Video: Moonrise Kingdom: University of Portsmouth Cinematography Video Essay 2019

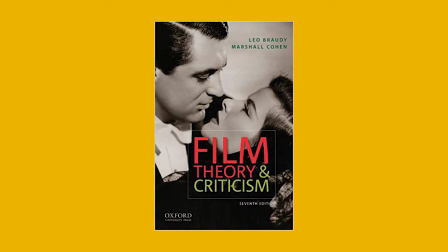0s
In the book Film Theory and Criticism by Leo Brawley and Marshall Cohen, Andrew Saris states,
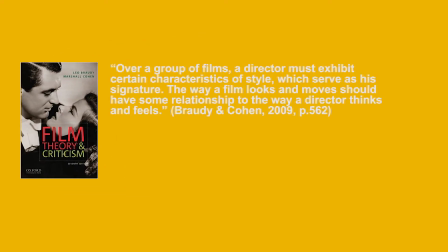6s
over a group of films, a director must exhibit certain characteristics of style which serve as a signature. The way a film looks and moves should have the same relationship to the way a director thinks and feels.
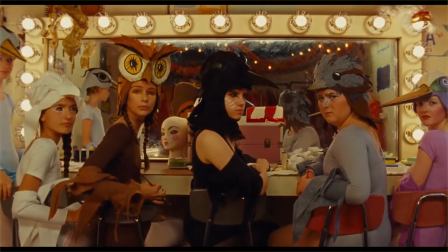18s
When exploring unique styles within film and looking at a direct link to the director, the first person that comes to mind is Wes Anderson.
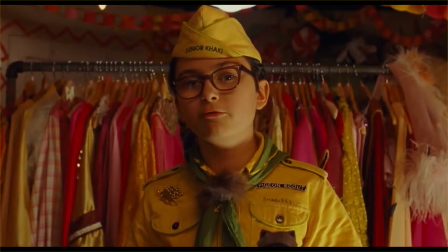27s
Over the years,
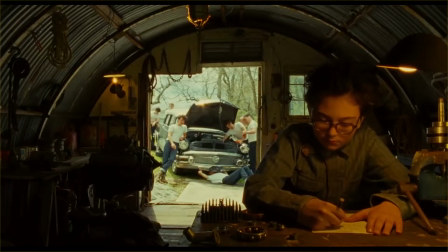28s
Wes Anderson has rightly become an established auteur who has built his own unique fictional world through his visual and narrative styles.
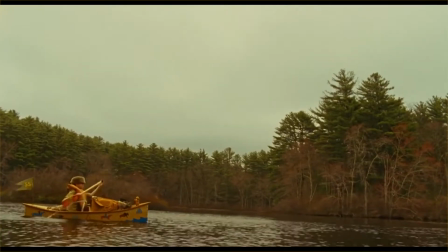36s
This is evident throughout the years and in particular his recent films such as The Grand Budapest Hotel,
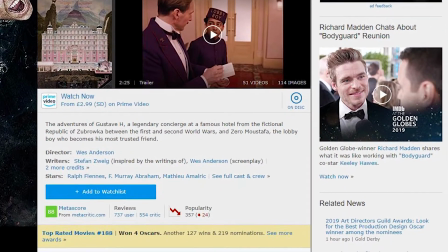42s
Isle of Dogs and many more, which have all been critically acclaimed for their cinematic qualities and have proved popular with his audience.
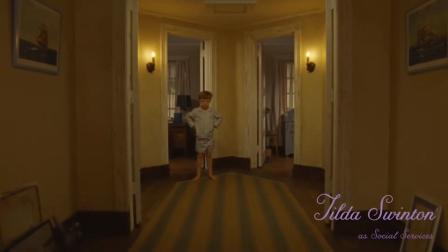51s
However, we are not going to explore these movies. In this video essay,
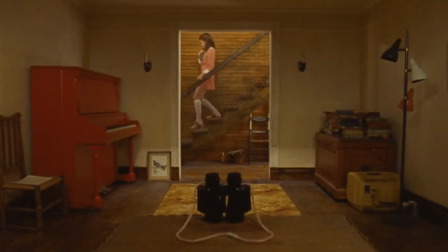55s
I will explore the cinematic features presented in the opening credit scene of Moonrise Kingdom presented by Wes Anderson and his cinematographer Robert Yeoman,
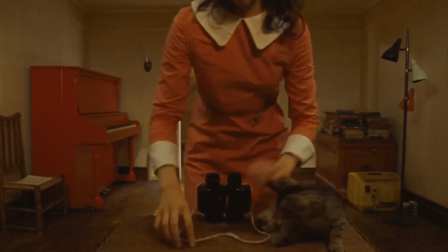63s
who is responsible for many of Anderson's cinematic masterpieces.
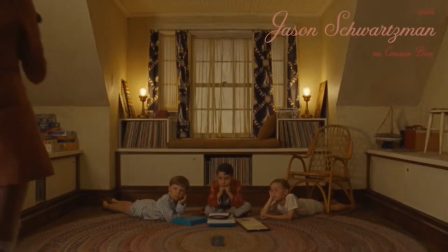68s
This will be broken down into 4 different sections: camera, design, lighting,
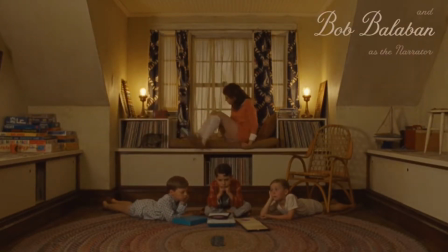73s
and sound to demonstrate the cinematic techniques employed by both Wes Anderson and Robert Yeoman.
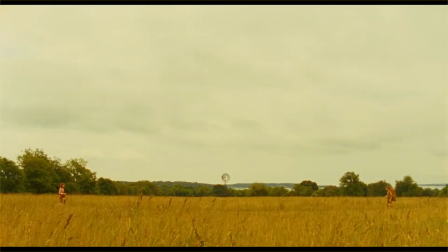88s
When exploring Wes Anderson, audiences tend to find consistent themes and motifs within his camera work.
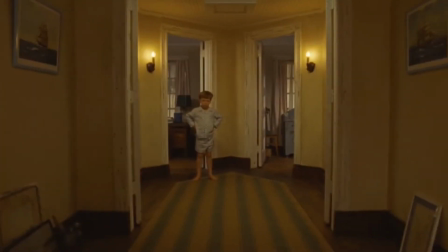95s
Some of these include long tracking shots, his use of whip pans, and his most noticeable and admired use of symmetry and central framing within his films.
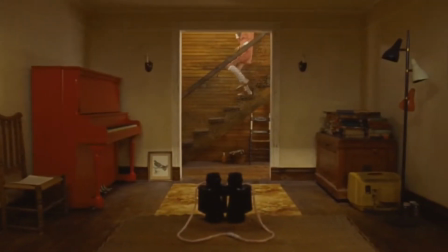104s
Moonrise Kingdom is no exception to these motifs. The cinematography is consistently precise, and this is presented through his use of symmetry and central framing in the shots.
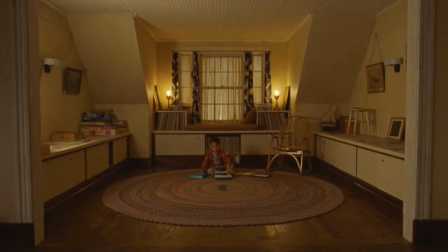115s
Instantly we are presented with his use of symmetry as Susie's brother is sitting down in the center
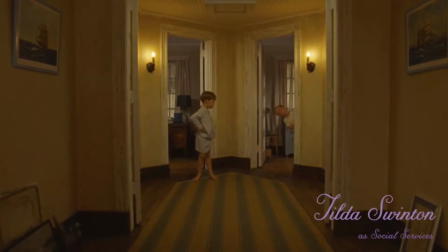120s
of the frame while also continuing the rest of the scene in almost perfect symmetrical format. Wes Anderson is known to provoke emotion with his cinematic styles, and through his obsession with center framing, this is more than evident.
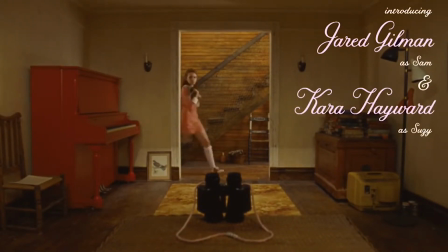134s
However, as Wes Anderson uses symmetry within his films, he uses more than just people to center his shots.
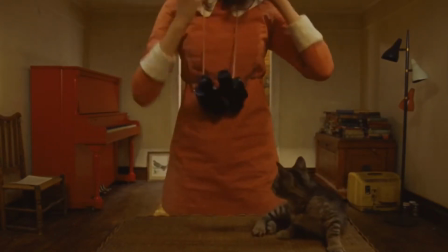140s
This is presented through his use of objects as well as people to get these beautiful cinematic pieces,
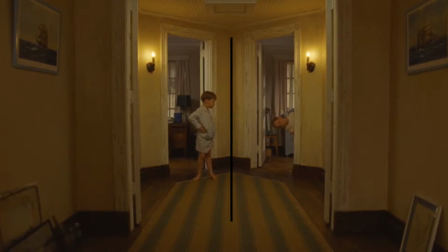145s
as presented with the wall in the second shot, and the binoculars in the next shot right afterwards.
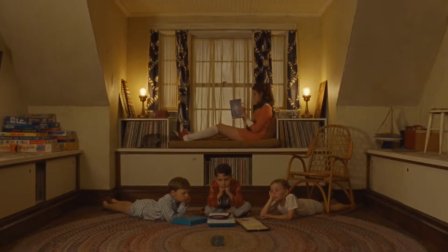153s
Furthermore, as Anderson does this, through the works of his DOP Robert Yeoman,
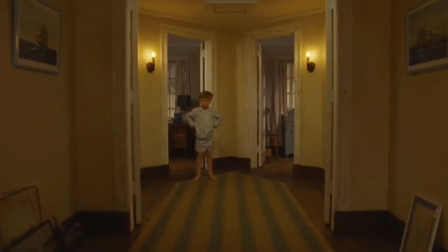157s
they select to use a wide lens with a large depth of field in order to feed the audience more information about the scene itself and leave nothing to question,
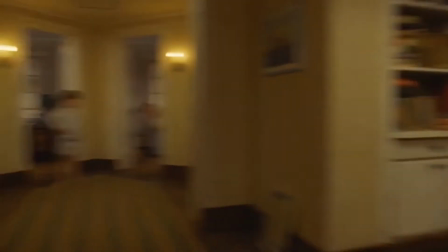166s
as we can see in the opening scene.
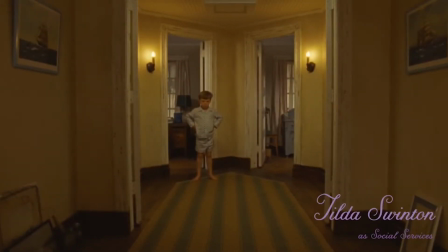170s
Additionally, the wide lens gives us as an audience the opportunity to see our characters placed in their surroundings.
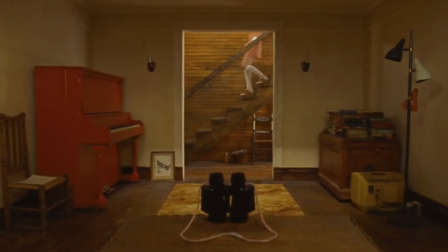176s
This mixed in with the use of whip pans almost places us as the
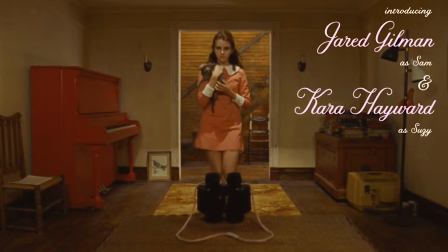181s
audience in the scene with our characters as spectators exploring what is happening around us.
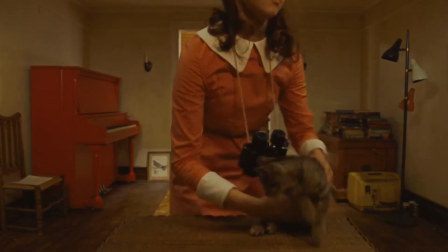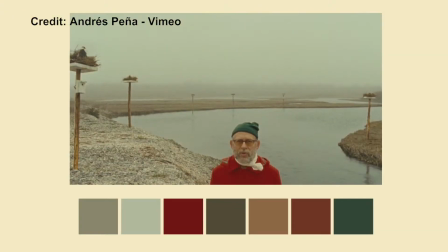196s
Wes Anderson has built himself a reputation over the years to use beautiful and unique
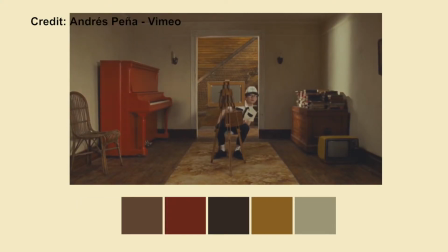201s
color palettes within his films in order to convey such emotion within the audiences.
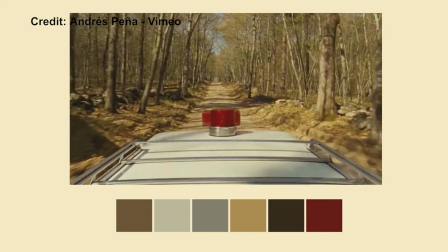206s
It adds not only to his films cinematically, but also to the narrative he's trying to convey.
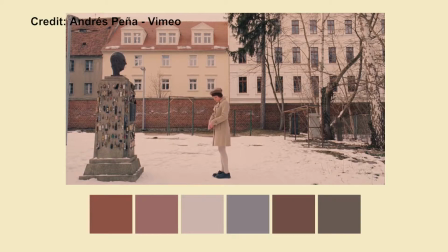212s
He has become well known to use set design to his advantage, creating practically an art piece people will recognize almost instantly.
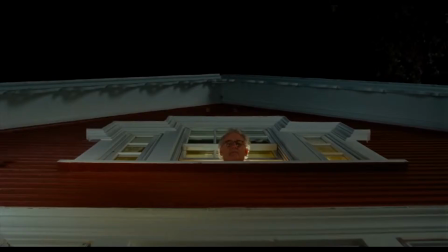221s
Moonrise Kingdom is no exception to this. Wes Anderson sets up his color palettes not only to fit the time period his films are based in,
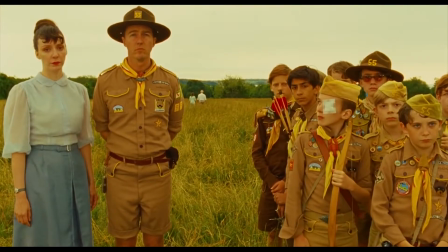229s
but also he's a genius who sets out to make them explore the mood he's trying to get the viewer to feel.
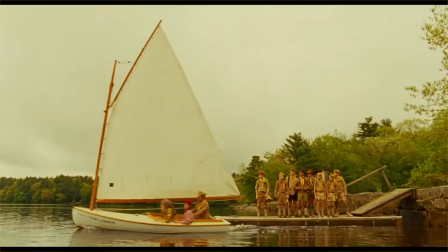235s
In Moonrise Kingdom's case, he uses warm colors to create a nostalgic feeling of the 60s.